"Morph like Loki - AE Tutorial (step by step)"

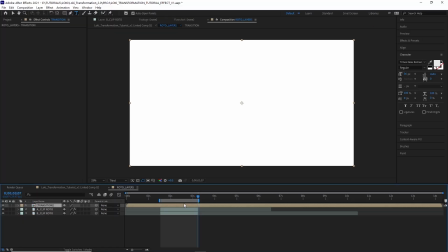(4:14)
We're going to label this one a transition. Draw a large rectangle mask around your layer. Have your playhead at the end of the layer where the transition is going to end, and set a mask path keyframe.
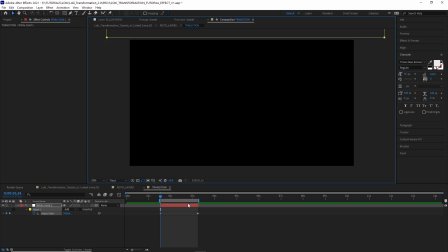(4:24)
Then jump to the start of the layer and move that mask up. Create a new black solid and just drag that under your white solid.
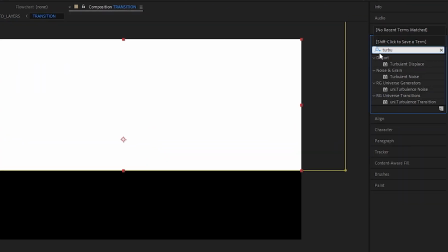(4:30)
Add a turbulent displace effect to your white solid. Adjust the amount and size.
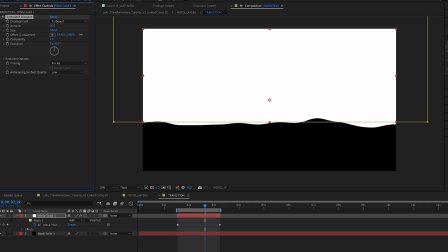(4:36)
Now you can always go back and change this later if you want. I like to have two displacement effects, one for large, smoother waves, and then a second for smaller, more detailed, kind of crunchy waves.
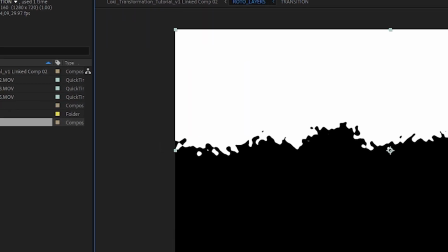(4:47)
Back in your Roto Layers comp, turn off the visibility of your transition layer.
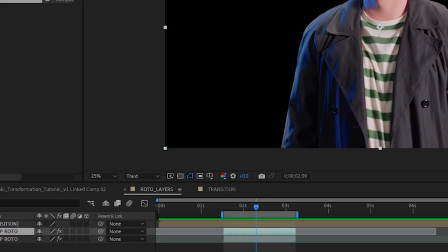(4:51)
Select the shot of your first costume and add a set matte effect.
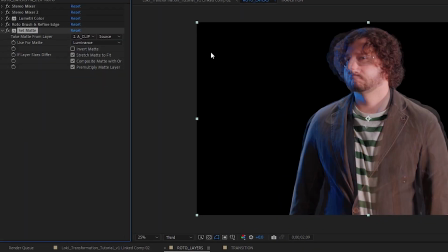(4:56)
Switch the use for matte to luminance and the take matte from layer to the transitions layer.
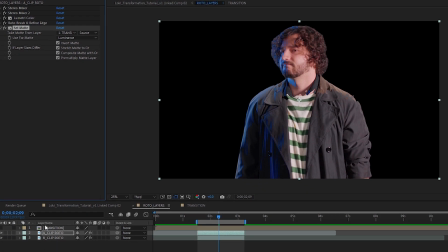(5:03)
Then select invert matte. Copy that set matte effect and paste it to your second costume shot and uncheck invert matte.
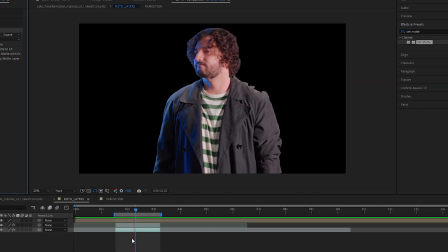(5:11)
Now you can see our transformation effect is starting to take shape.
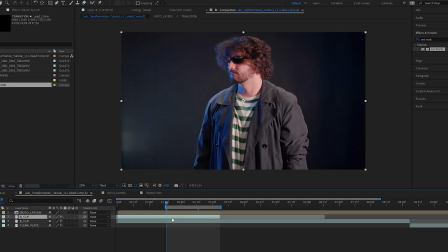(5:14)
Jump back into your main comp and trim your starting clip and ending clip to the start and end transition period. Then drag your clean plate layer underneath your rotoscope layers. Now go to your Roto layers composition and copy your transition layer.
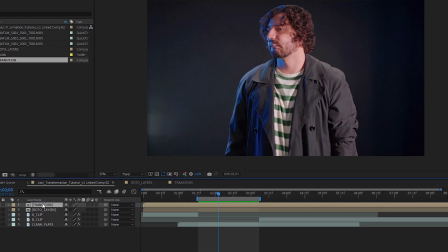(5:28)
Paste it into your main composition and drag it to the top of the stack. Go ahead and turn on the visibility on this layer.
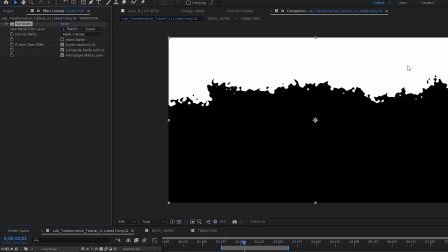(5:34)
Add the set matte effect to that, and then for take matte from, select Roto layers.
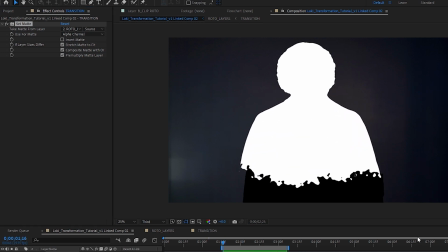(5:39)
The transition layer is black and white. We want to get a green line created where they meet. This is actually pretty easy to do. Just add a fast box blur to your transition layer.
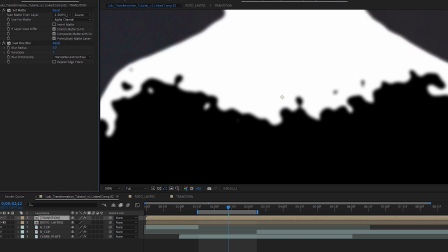(5:49)
Set it to a blur radius of something around 5. Again, we can always change this later if we want the line to be thicker or thinner. Now drag that underneath your set matte effect. You'll notice this weird line here.
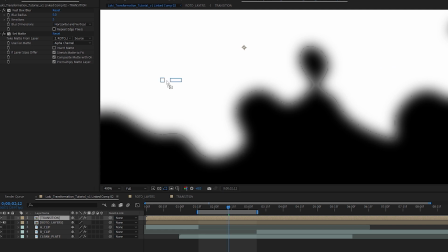(6:01)
The easiest way to get rid of that is by adding a levels effect and then toggling down the RGB and changing that to alpha. Drag this arrow on the right towards the left until the line is gone. So before we transitioned from white to black on this layer, now with the blur effect, we're actually transitioning from white to gray to black.
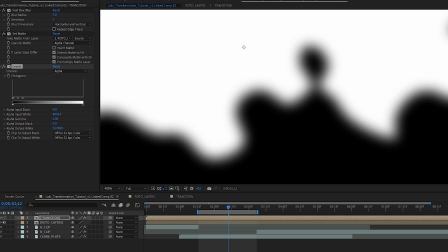(6:20)
Now the gray part is what we can use to create our green squiggly line. We're gonna add a tritone effect and change the white highlights to black.
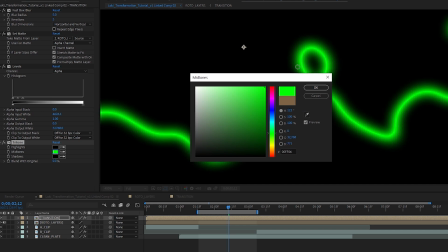(6:28)
You can change the midtones from brown to green. Change the blending mode of your transition layer.
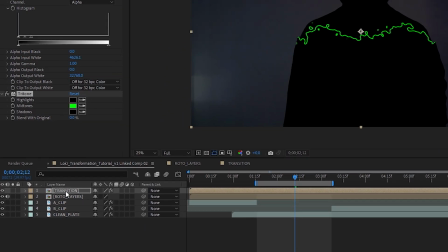(6:33)
If you don't see the blend modes, hit the toggle switches tab at the bottom right here. Try different options to see what works best for you.
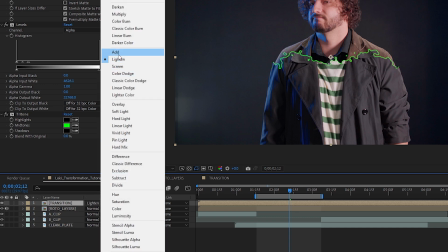(6:39)
I think screen or lighten or add all work pretty well for this effect. And that is the basics of this effect.
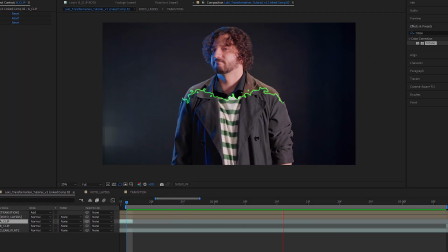(6:46)
Okay, now I'm gonna go into ways that you can stylize it and really make it pop. This is all to taste.
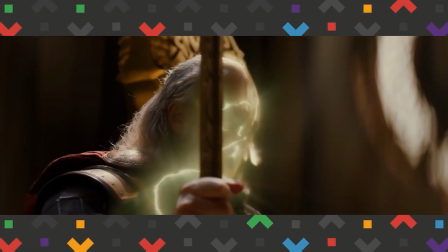(6:51)
There are no right or wrong ways. The transformations that happen in the movies and the show are all really cool, but they are pretty inconsistent.
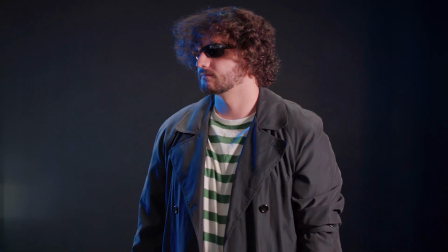(6:58)
So really do whatever is best for you and stop whenever you have something you are happy with.
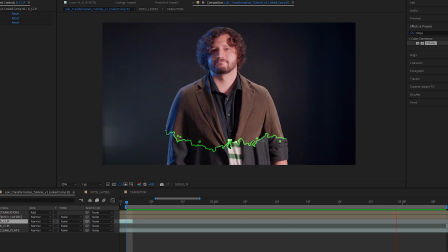(7:02)
The first thing I wanna do is add a little light casting to this. This will add some depth to the effect.
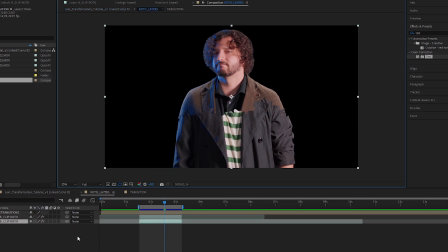(7:09)
Jump into your Roto layers composition. I'm gonna put the B clip on top of the A clip in the layer stack.
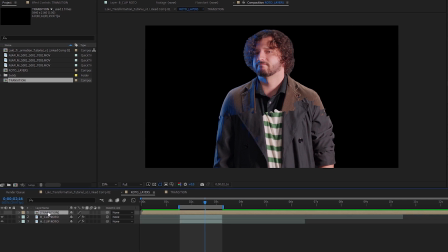(7:15)
Next, create a duplicate of your transitions layers. Turn on the visibility and drop it between your B and A clips.
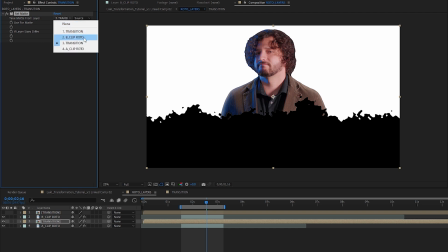(7:21)
Add a set matte effect to your new transition clip and set your take matte from to A clip and your source to effects and masks.
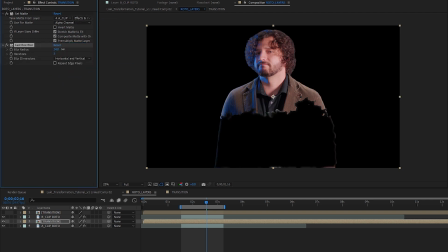(7:30)
Now add a fast box blur to that layer and crank it up. Drag it above your set matte effect.
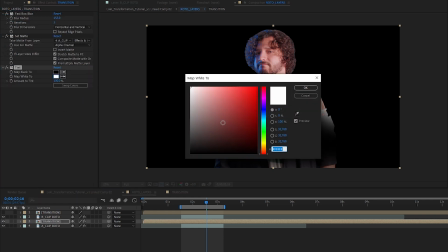(7:36)
Now add a tint effect and change that white to a green and change your blending mode.
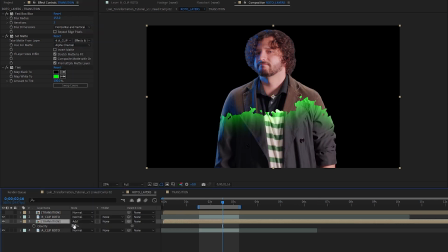(7:41)
I'm gonna go with add this time, but drop the opacity of the layer down. Now we have some nice light cast.
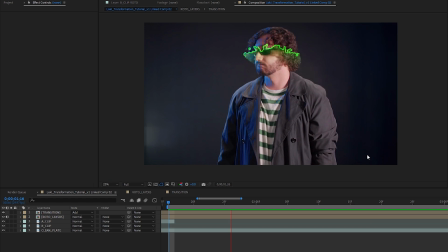(7:46)
If you wanna break the light up a little bit so it doesn't look so flat, jump back to the transitions layer and add a displacement map effect.
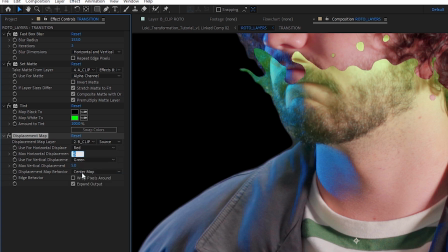(7:52)
Change the displacement map layer to the B clip and increase the horizontal and vertical displacement. Then drag it to be right before the set matte effect.
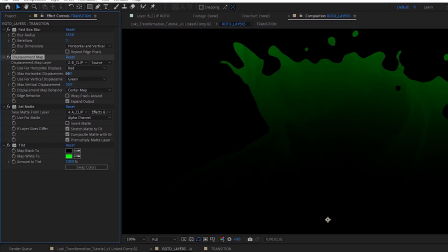(8:00)
Increase the displacement as much as you want, and you can see how this is making the lighting look more interactive with the footage and way less flat.
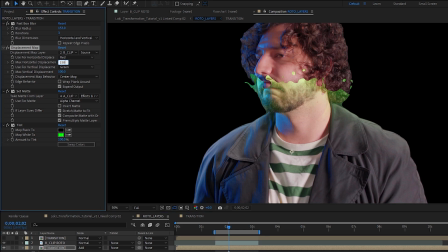(8:08)
The next thing I want to do is add some light rays to our wiggly line. Back in your main comp, duplicate your transitions layer.
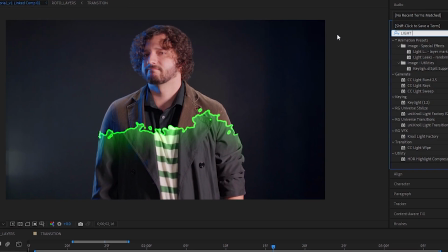(8:15)
I'm going to call this light rays, and instead of adding a light rays effect, I'm going to add a light burst effect.
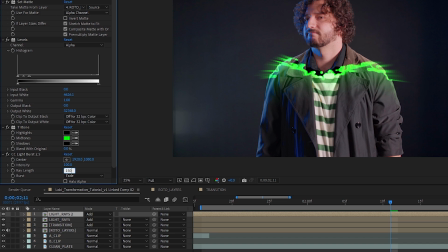(8:20)
I like to have two or three copies of these layers, each with decreasing intensity and increasing ray length.
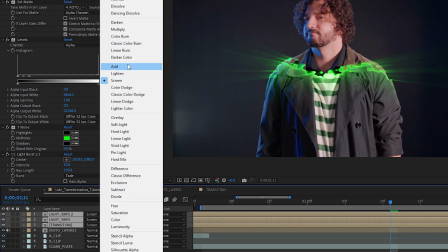(8:26)
I think I'll switch these all to a screen transfer mode. Always mess with the blending mode settings until you find what looks best for you.
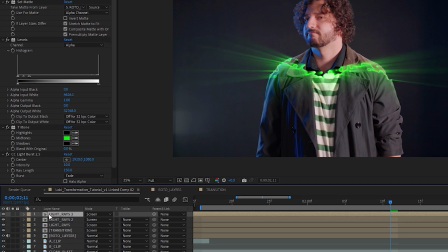(8:33)
I'm going to create another instance of the light rays composition and change the color of the mid
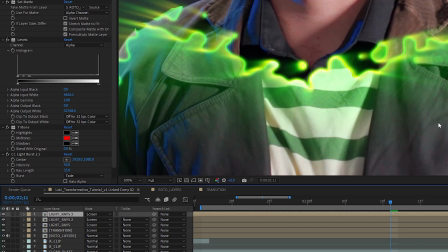(8:38)
tritone to red to give it kind of like a prismatic chromatic aberration look.
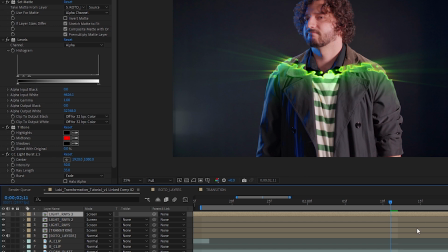(8:43)
This is actually working really well for me. I'm just gonna mess around with the colors and parameters a little bit of everything to just tweak it here and there and close in on that final look.
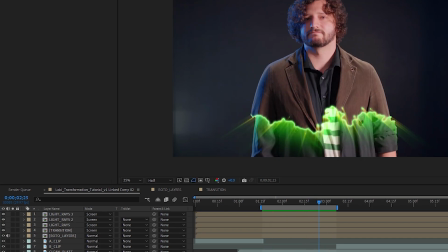(8:53)
Next, let's just add a little atmospheric glow. This is really easy to do. Create a new green solid with a circular mask and feather it out a lot.
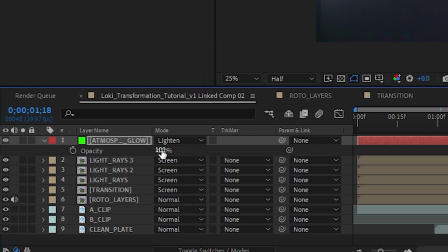(9:02)
Set the blend mode to lighten and drop the opacity way down and just keyframe the mask to move with the
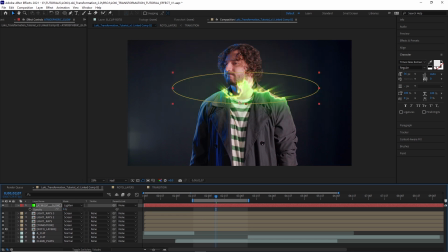(9:08)
transition and keyframe the opacity from 0 up until it looks good and then back down to 0. Let's trim the Roto layers comp to only happen during the transition. It's causing some weird dark stuff to happen.
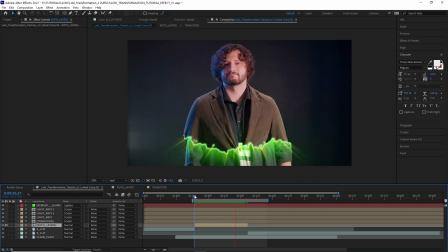(9:20)
I think I want my transition to happen just a little bit faster and luckily, this is very easy to do with our current setup.
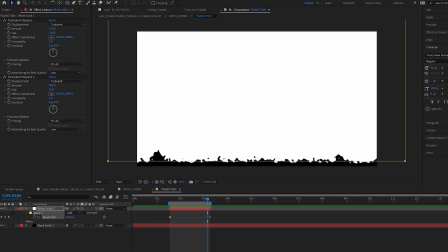(9:26)
Jump to your transitions pre-comp and move your white solid mask's second keyframe just to the left a little bit.
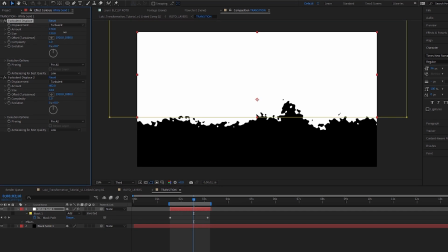(9:33)
Remember, you can always change your displacement maps here as well, and they're gonna update throughout the entire project.
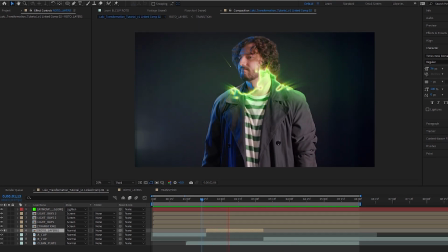(9:38)
Now, this transition feels a little too two-dimensional to me, and I wanna add a little distortion to make it look like it's actually moving over Nico's body.
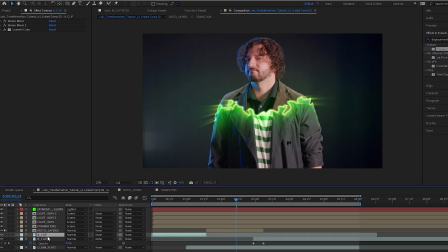(9:46)
I'm just gonna copy this A clip here, and it really doesn't matter if it's A or B. This is just a reference clip,
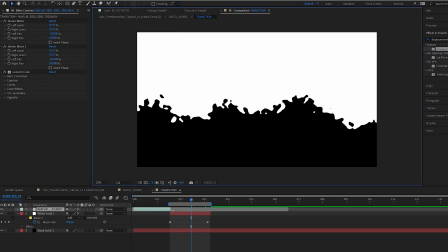(9:52)
and I'm gonna paste that into my transitions comp and drop the opacity to 50%.
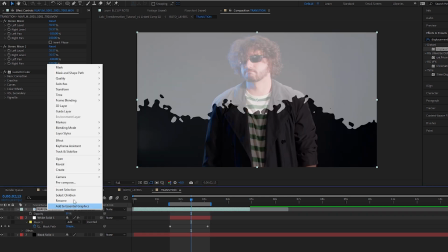(9:58)
Now I can right click on it and select guide layer.
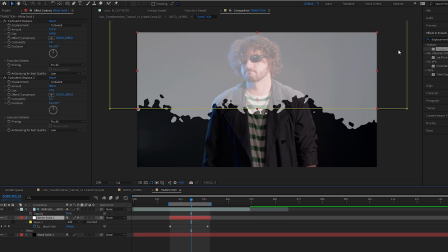(10:01)
And all this means is that I can see this layer in the comp, but it's not gonna appear in the other comps or the render themselves. It is just a guide layer. I'll add a bulge effect to the white solid and place it on Nico's head to give it a little bit more of a 3D look.
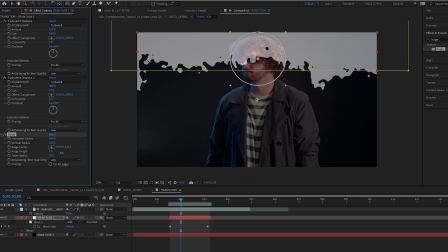(10:16)
I'm gonna play around with the radius and height. Next, I think I'll try some mesh warp and see if I can add a little more movement around the body.
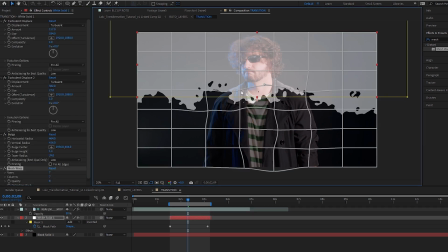(10:22)
Now, there is no real science to this. I'm just adjusting it to the lines of the body. Maybe it slows around the shoulders and speeds up towards the center.
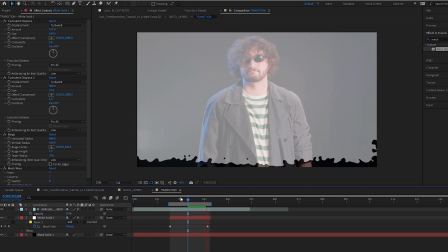(10:30)
Now, overall, this is pretty subtle, but I think it does add a little bit of that something that I'm looking for.
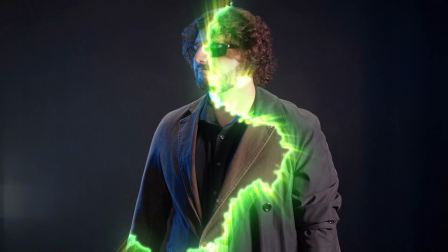(10:35)
And that's how you can make the low-key transformation effect. If you think you're ready for a more difficult tutorial, I'm gonna link that previous tutorial in the description.
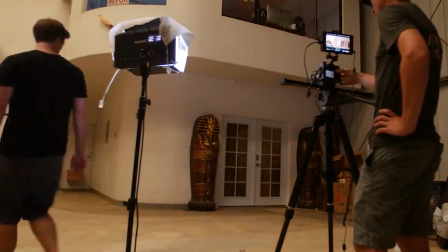(10:44)
I'm also gonna link all the sound effects that we use down below.
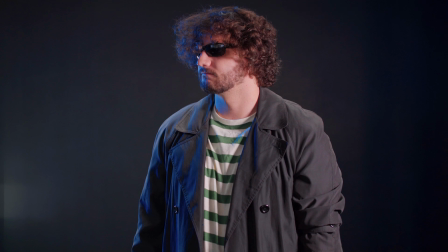(10:48)
Finding the right sound for your transformation is essential to making it feel authentic, and we have made some just for you.
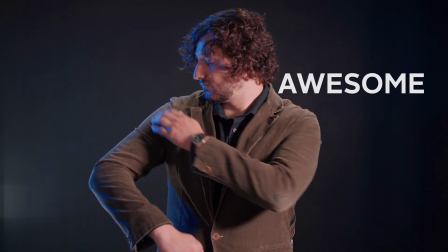(10:55)
Make it awesome.